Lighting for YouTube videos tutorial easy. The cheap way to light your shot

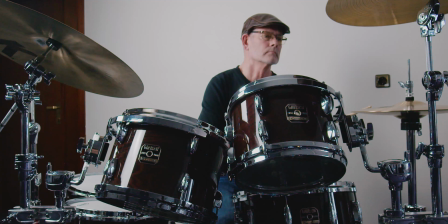[0:00]
The number one thing to make your videos look professional is the lighting.
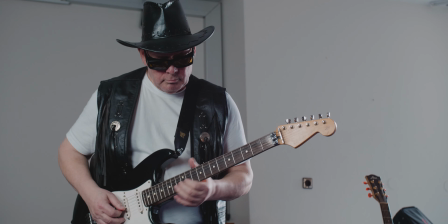[0:03]
People tend to say that gear does not matter and it's true as long as you've got your lighting on point. Hey it's JonBear, so happy to see your beautiful face and in this video I'm gonna demystify lighting for you.
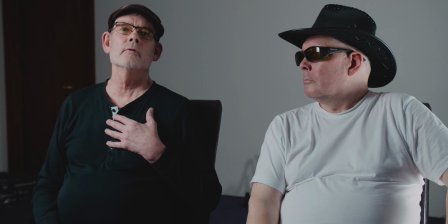[0:15]
I'm gonna make it really simple and I'm also gonna make it accessible. I'm not gonna recommend any super expensive lights that I've done in the past.
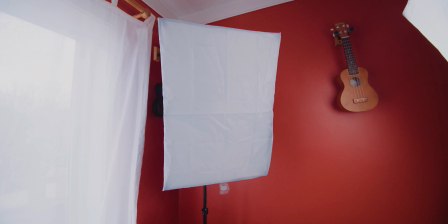[0:20]
I'm gonna recommend to you very cheap lights that you can get right now from Amazon to make your video look super professional and then I'm gonna teach you the simple principles of how to make your lights work for you. And then, once you apply these, any video will look professional, even if it's shot with your phone. Camera does not matter. Lights matters. Roll the intro!
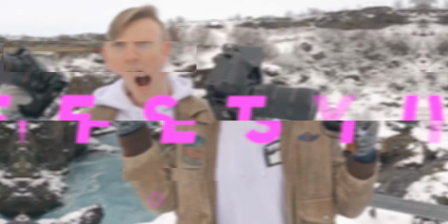Welcome back! If you're new here, I'm John Baer and I'm on a journey to become a master videographer. So if that's something you want to be along for, then hit that subscribe button down there. Alright, so lighting. Why don't more people talk about lighting? Lighting is the most important thing to make your video look awesome. But the thing is, lighting is not sexy.
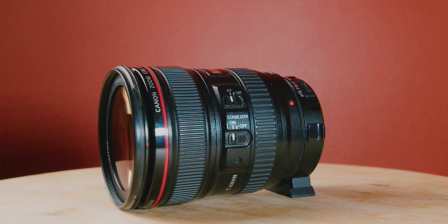[1:08]
People on YouTube will create content about like the newest cameras and then lenses,
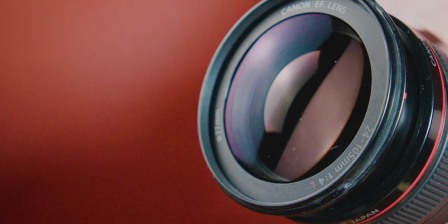[1:11]
and they'll talk about these things forever, and that includes me as well, because that's exciting, of course. It's like, you know, lenses, ah! But now I'm at a point in my journey where I almost don't even care about the lens that I use. I don't care about the blurry backgrounds. I just care about the framing and the lighting. that's the things that make my image look awesome. So let's talk about it. The first thing you need to know is that you want a big surface for your lights.
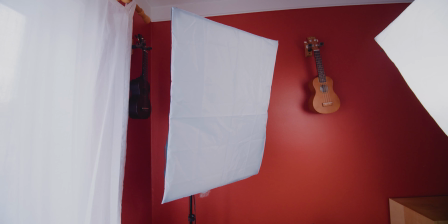[1:36]
So I have in front of myself right now a big soft box.
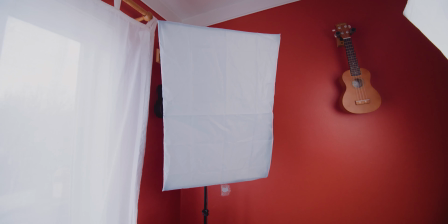[1:40]
A soft box is a sort of thing that spreads the light over a larger surface. The result is that I get this soft light on my face which makes everything look more professional.
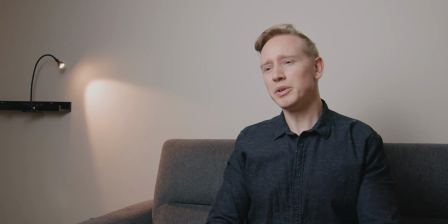[1:54]
Look at this shot right here that I shot for myself. This is for my website where I'm selling my services as a videographer, johnbear.com.
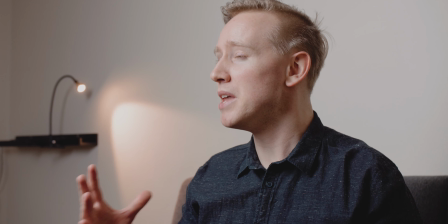[2:01]
In this scene, all I had was one light. It was the very same softbox that I'm using right now.
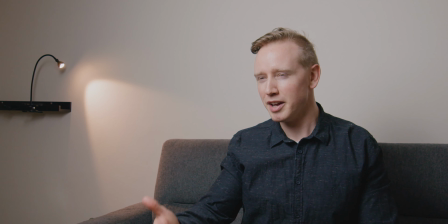[2:07]
For everything you're trying to do in life, there's always the 80-20 rule, the Pareto principle, which dictates that 20% of the effort will give you 80% of the results. So here's the 80-20 rule for lighting. Have one softbox that is located at about 20 degrees or 25 degrees at an angle from your camera. So I'm looking at you here, that puts my light here. Everything else is just extra fluff.
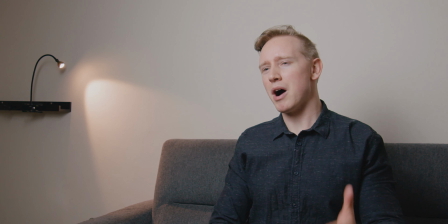[2:34]
So for this shot that I used for my website where I sell my services, that's all that I did.
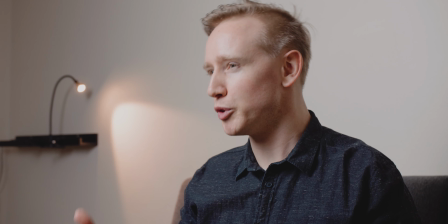[2:40]
I followed the 80-20 rule. You'll notice in the background that I have a tiny light that is lighting up the wall.
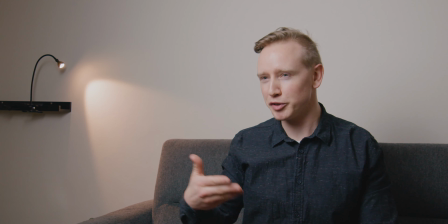[2:46]
Now the purpose of this light is that it fools you into thinking this is a light source that's lighting up me. It does not make sense but in the brain it looks aesthetically pleasing. So this light is doing nothing. It's decoration but it sort of feels like this is the thing that's lighting up me.
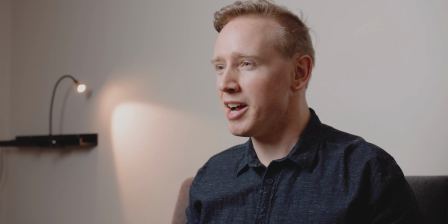[3:02]
Does that make sense? In lighting terminology we call this the motivating light. Alright now you know most of the things that you need to know about lighting. Now let's move on to what lights to use.
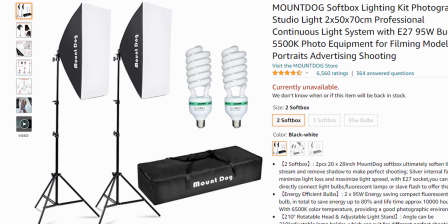[3:14]
The light that I'm using right here is actually a really cheap light that I got from Amazon. If you search up the name MountDog you will find they're selling a set of these lights for like 40 to 50 bucks. It's crazy cheap and it's also basically everything that you need. Now these aren't the most brightest lights or the most reliable but they get the job done. That's what I'm using right now and it's good enough. It's basically just a stand, softbox and a classic light bulb.
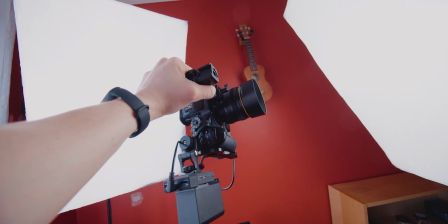[3:38]
That's all you need. I'm actually very happy with these lights and if somebody were to ask me right now what they should get when starting a YouTube channel
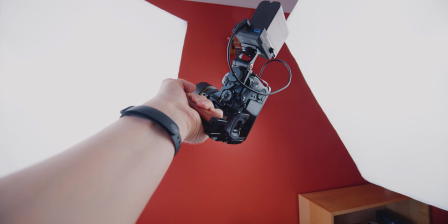[3:44]
I would tell them to just get these lights because it's a very low investment and then I would tell them to just start filming with their phone. The light is what makes your image look good, not the camera. Alright, so that's it for this video. Now you know 80% of what you need to know about lighting to make a video look awesome. If you want to learn more about lighting, I really recommend this course called The Lighting Secrets from Eric Thain.